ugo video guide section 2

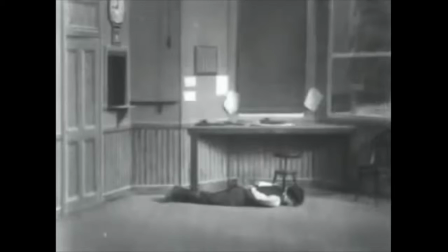6:53 Cross-cut is a technique where two shots are taking place in two different locations, but it's edited so they are showing the audience that these events are taking place simultaneously.
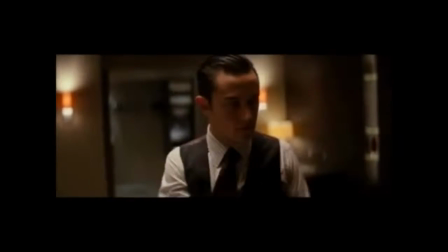7:03 Cross-cutting is an alternative technique, as there are five different types of montage editing.
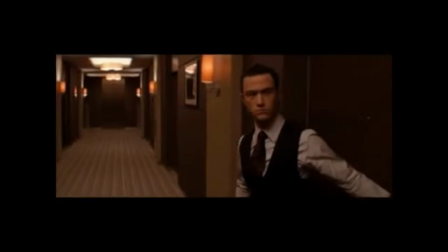7:10 The clip above from Inception uses one of the five types of montage.
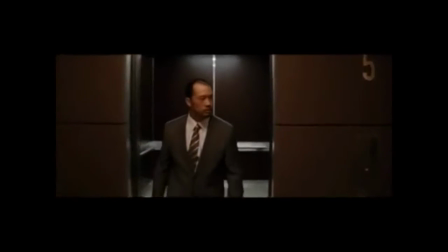7:17 The montage technique used in this clip above is rhythmic editing. This is evident as in the clip, you can see that
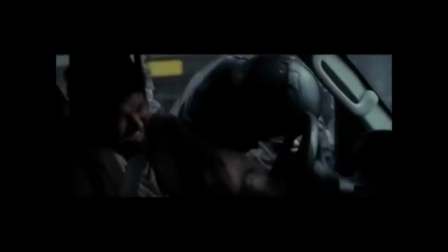7:28 the shots were cutting from one shot to another in rhythm. Not only were they cut in rhythm, but they were also cutting from one shot to another at a fast pace.
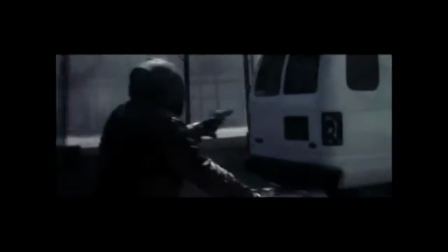7:40 Doing this allows the drama to build, as it creates the purpose of creating tension and suspense,
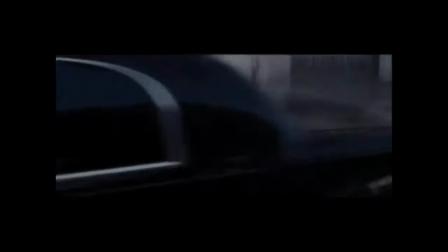7:50 but also allows the audience to think.
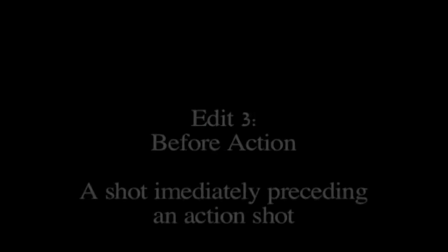7:57 Transition.
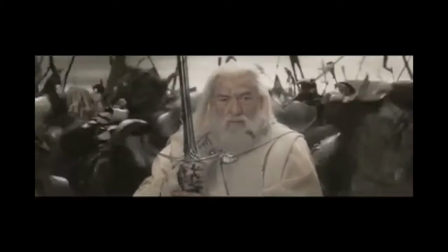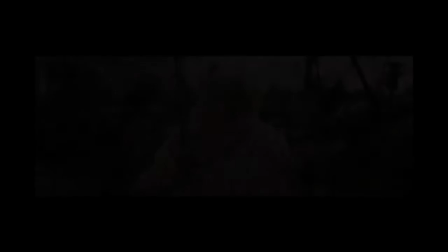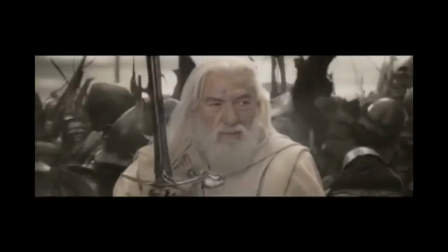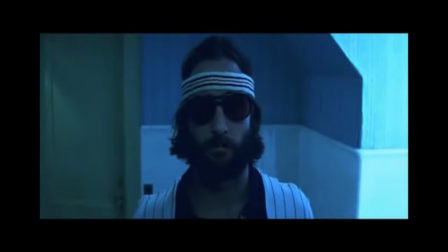8:31 Jump cuts. An example of jump cuts is in a movie called Royal Tenenbaums. In the scene just before he kills himself, he's shown shaving his beard and cutting his hair.
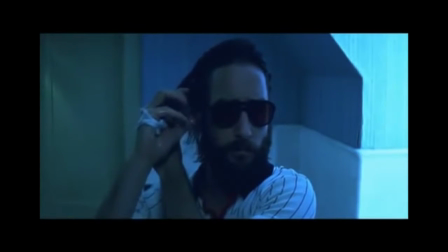8:41 There's a jump cut here to reflect his emotions, to show that he is unsteady and that there is something wrong with him.
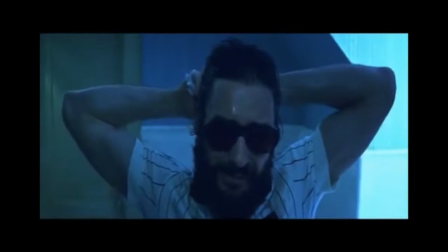8:47 You'll be able to see in the clip below, jump cuts was discovered by
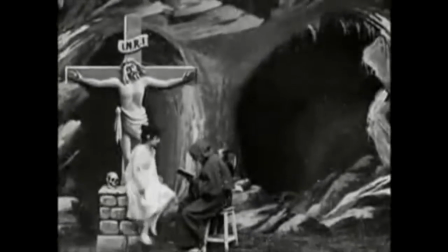8:52 Méliès, also another person who used jump cuts as got up by discontinuity purposely to break the continuity.
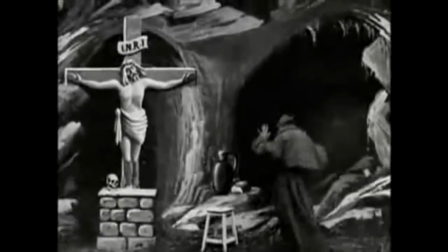9:01 This is because they wanted to show that they were stylistic, and that reason still remains with
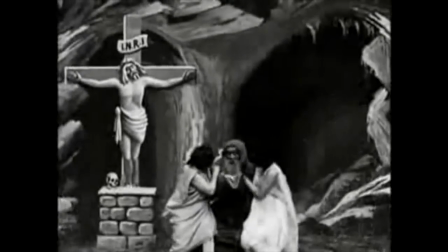9:11 contemporary filmmakers such as Tarantino and Nolan.
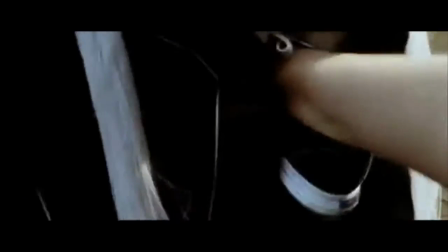9:16 Notice in the film Kill Bill that there is a slight continuity.
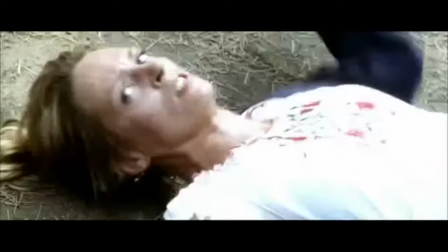9:26 This is to show
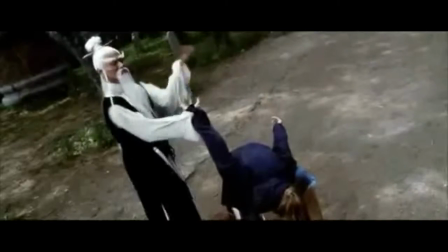9:30 the film look more artistic. At the same time, it's keeping the audience still.